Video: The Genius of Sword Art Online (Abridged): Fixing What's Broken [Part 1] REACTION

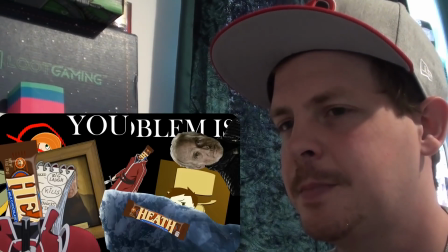12:27 Speaking of Heathcliff, then there's that whole, you fools, I was Kayaba the whole time bit.
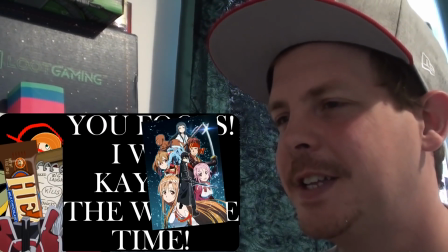12:33 Unless you've seen Sword Art Online, there is no way to properly appreciate how just this scene is.
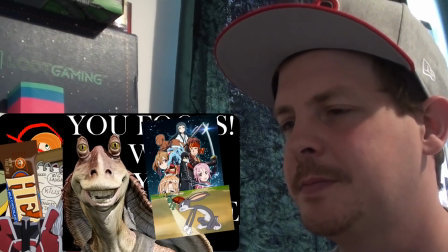12:40 We all know that SAO has pacing problems, but there is a big difference between lingering on one scene a little bit too long and
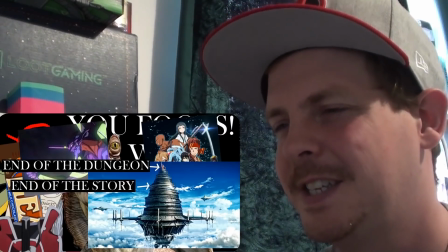12:47 ending the story 25 floors early because the writers just got bored?
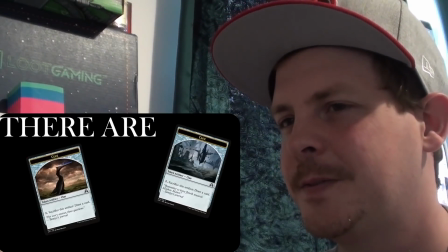12:53 And the way this happens doesn't even make sense. There are two key pieces of evidence backing up Kirito's shocking revelation that the
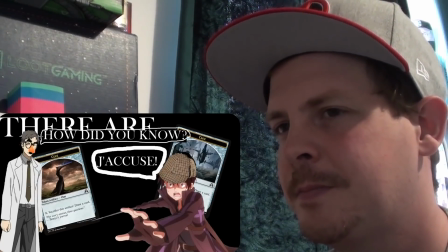13:00 leader of the Knights of the Blood Oath was actually Kayaba Akihiko in a pair of Groucho Marx glasses.
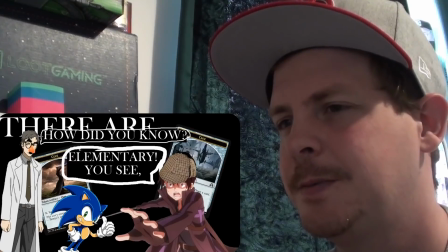13:05 He moved really, really fast one time, and there's nothing less fun than watching someone else play an RPG.
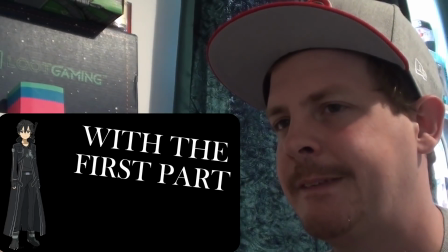13:11 With the first part, Kirito seems to forget that Sword Art Online is an irreparably broken game.
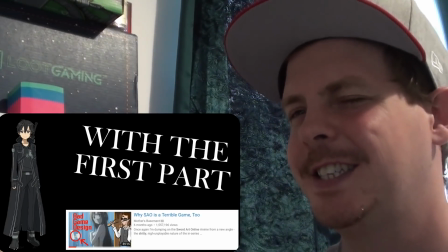13:17 The unique skill system makes it so that there's nothing stopping a player from being able to do pretty much anything,
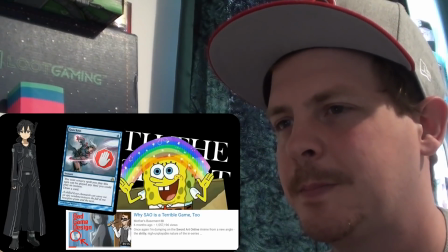13:23 including moving lightning fast and blocking an otherwise perfectly placed attack.
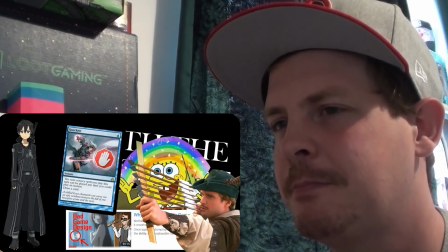13:27 As for watching someone else play an RPG, I'm subscribed to this little channel called The Game Grumps, who just finished a playthrough of Breath of the Wild.
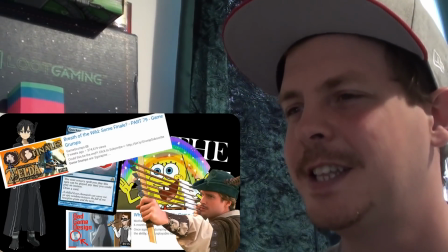13:35 Give that a gander, Kirito, and tell me how boring it is watching people play RPGs after you've vicariously experienced Dan and Aaron's perfect friendship.
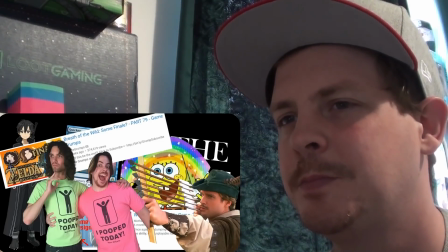13:42 The kind of friendship that you know is absent from your own life because you never developed social skills in high school and now you don't know how to talk
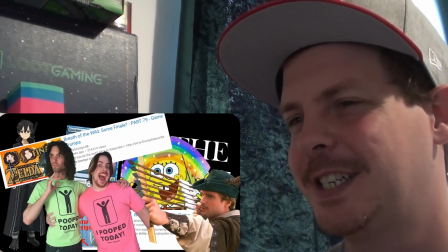13:48 to people because you're a shut-in-deaf who spends everyday writing YouTube videos about shitty anime while drinking raw Baileys at noon in your
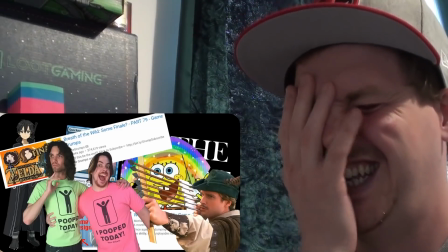13:54 apartment in Belgium.
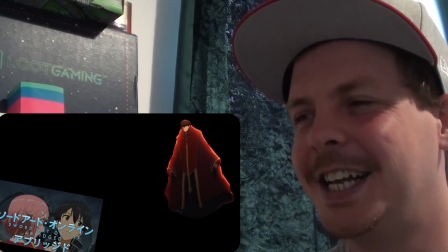13:55 The Abridged series plants the seeds of Kaiba's true identity in the first episode when Final Form Floating Personification of Death Kaiba references Tron and Scanners.
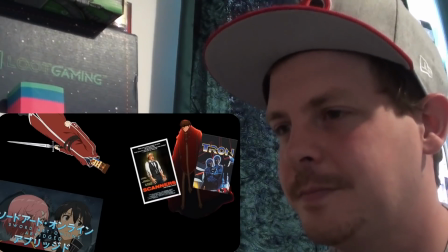14:04 After Heath is introduced, those movie references continue.
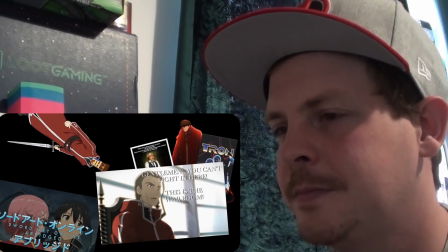14:07 These allusions to Kaiba's favorite films create a narrative through line that allows kurt to turn a long series of individual events into a strong case
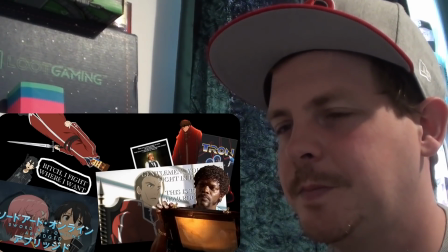14:15 against the leader of the game or at least a stronger case than nobody could beat me in a fight without cheating and the movie references don't only serve
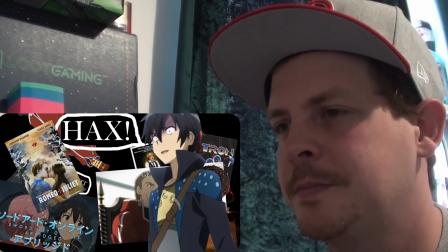14:23 to make kaiba's alter ego make sense they also create a connection between him and kurt kurt also constantly makes movie references throughout the
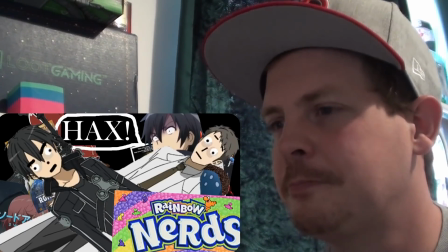14:31 series which reflects the way in which he and akihiko are similar they're both massive nerds with no friends who are tired of living in a world where everyone they know
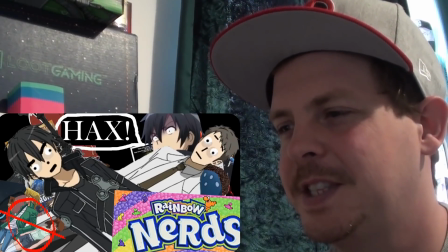14:39 is intellectually beneath them and getting trapped in this game is probably the best thing that's ever happened to both of them when kaiba finds out that kurt gets his movie references
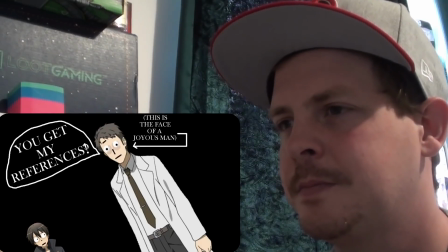14:47 he is overjoyed at having finally found someone who understands him and his misanthropic tendencies the problem is that kurt has undergone a
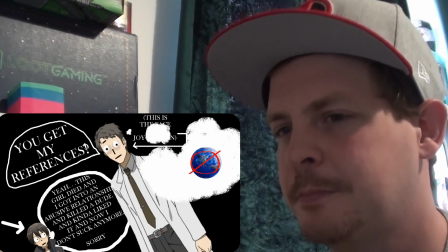14:56 whole character arc at this point and has begun to legitimately care about humanity thus breaking
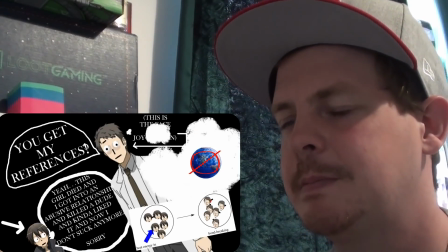15:01 the bond between him and kaiba which is represented when Kurt stabs Kaiba while quoting Mythbusters,
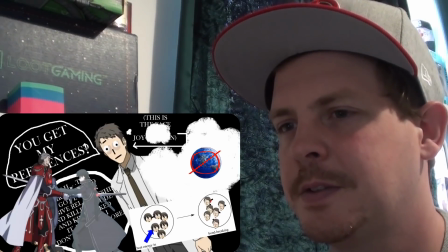15:06 and Kaiba attributes the quote to Dungeon Master, a film that Kurt has never even heard of.
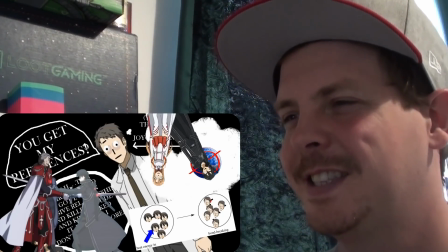15:11 And if that wasn't enough, then during the last scene with Kurt and Ass, when Kurt finally says I love you to her for the first time,
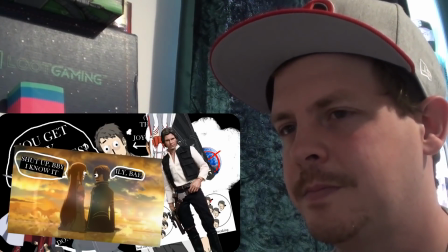15:18 she says I know, quoting Han Solo in Battlestar Galactica. Ass's use of a movie reference here cements Kurt's progress as a character, showing now that he identifies more with Ass than he could have with the genocidal Kaiba.
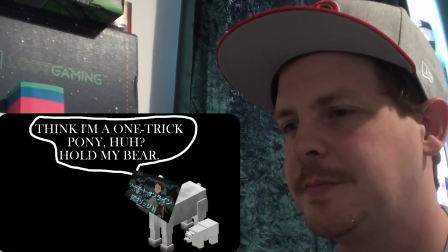15:31 And the Abridged series doesn't just fix characterization issues either. There are also subtle changes in pacing, editing, and animation that just make it pop.
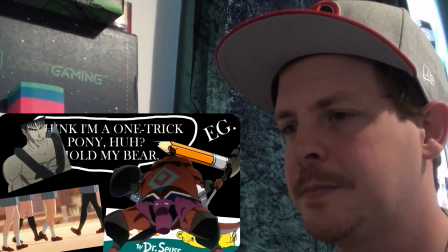15:39 For example, during the fight with Illfang in the original series, right after the door opens, we get this brief clip of the kobold lord sitting on his throne in the dark.
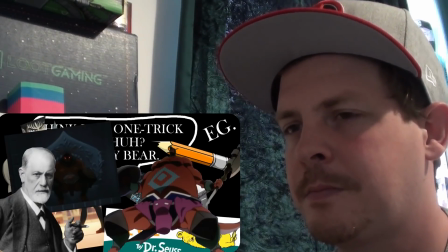15:47 This subconsciously preps the viewer for a moment of tension where the army slowly walks forward with the boss looming silently over them,
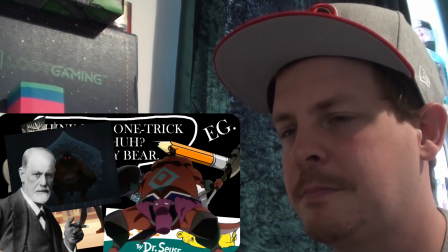15:54 waiting to strike as they enter his domain.
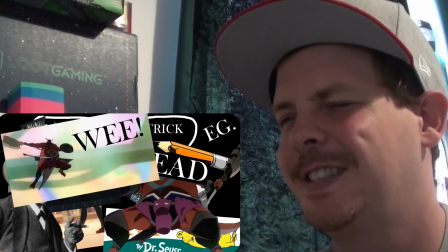15:57 Instead, he jumps through the air like an overstuffed tube sock out of some madman's laundry cannon and It starts cutting through people like that guy from Too Many Cooks at Thanksgiving dinner.
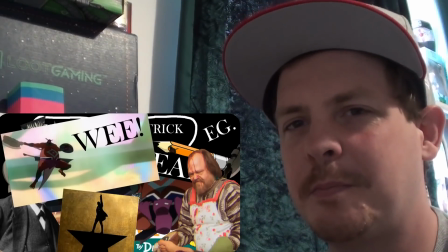16:06 Just cutting out that one shot of a real fang on his throne makes this whole scene flow 20 times better.
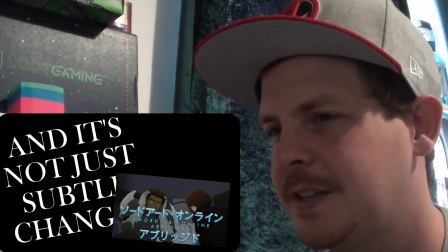16:11 I think my favorite bit as well is the final boss fight where it slags. SAO Abridged cuts out so much unnecessary bullshit that you could make a whole new bull out of the shit.
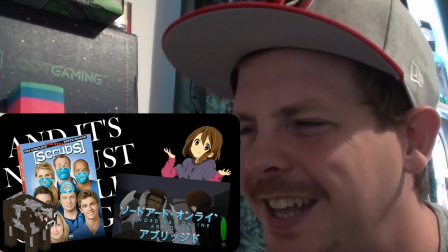16:20 And this metaphor isn't going quite the way I wanted to. But the point is that the I'm Fred arc in SAO proper is six hours long.
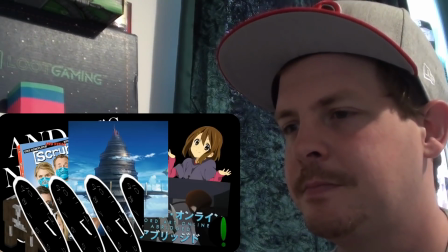16:27 In SAO Abridged, it's just over three and nothing of importance is lost.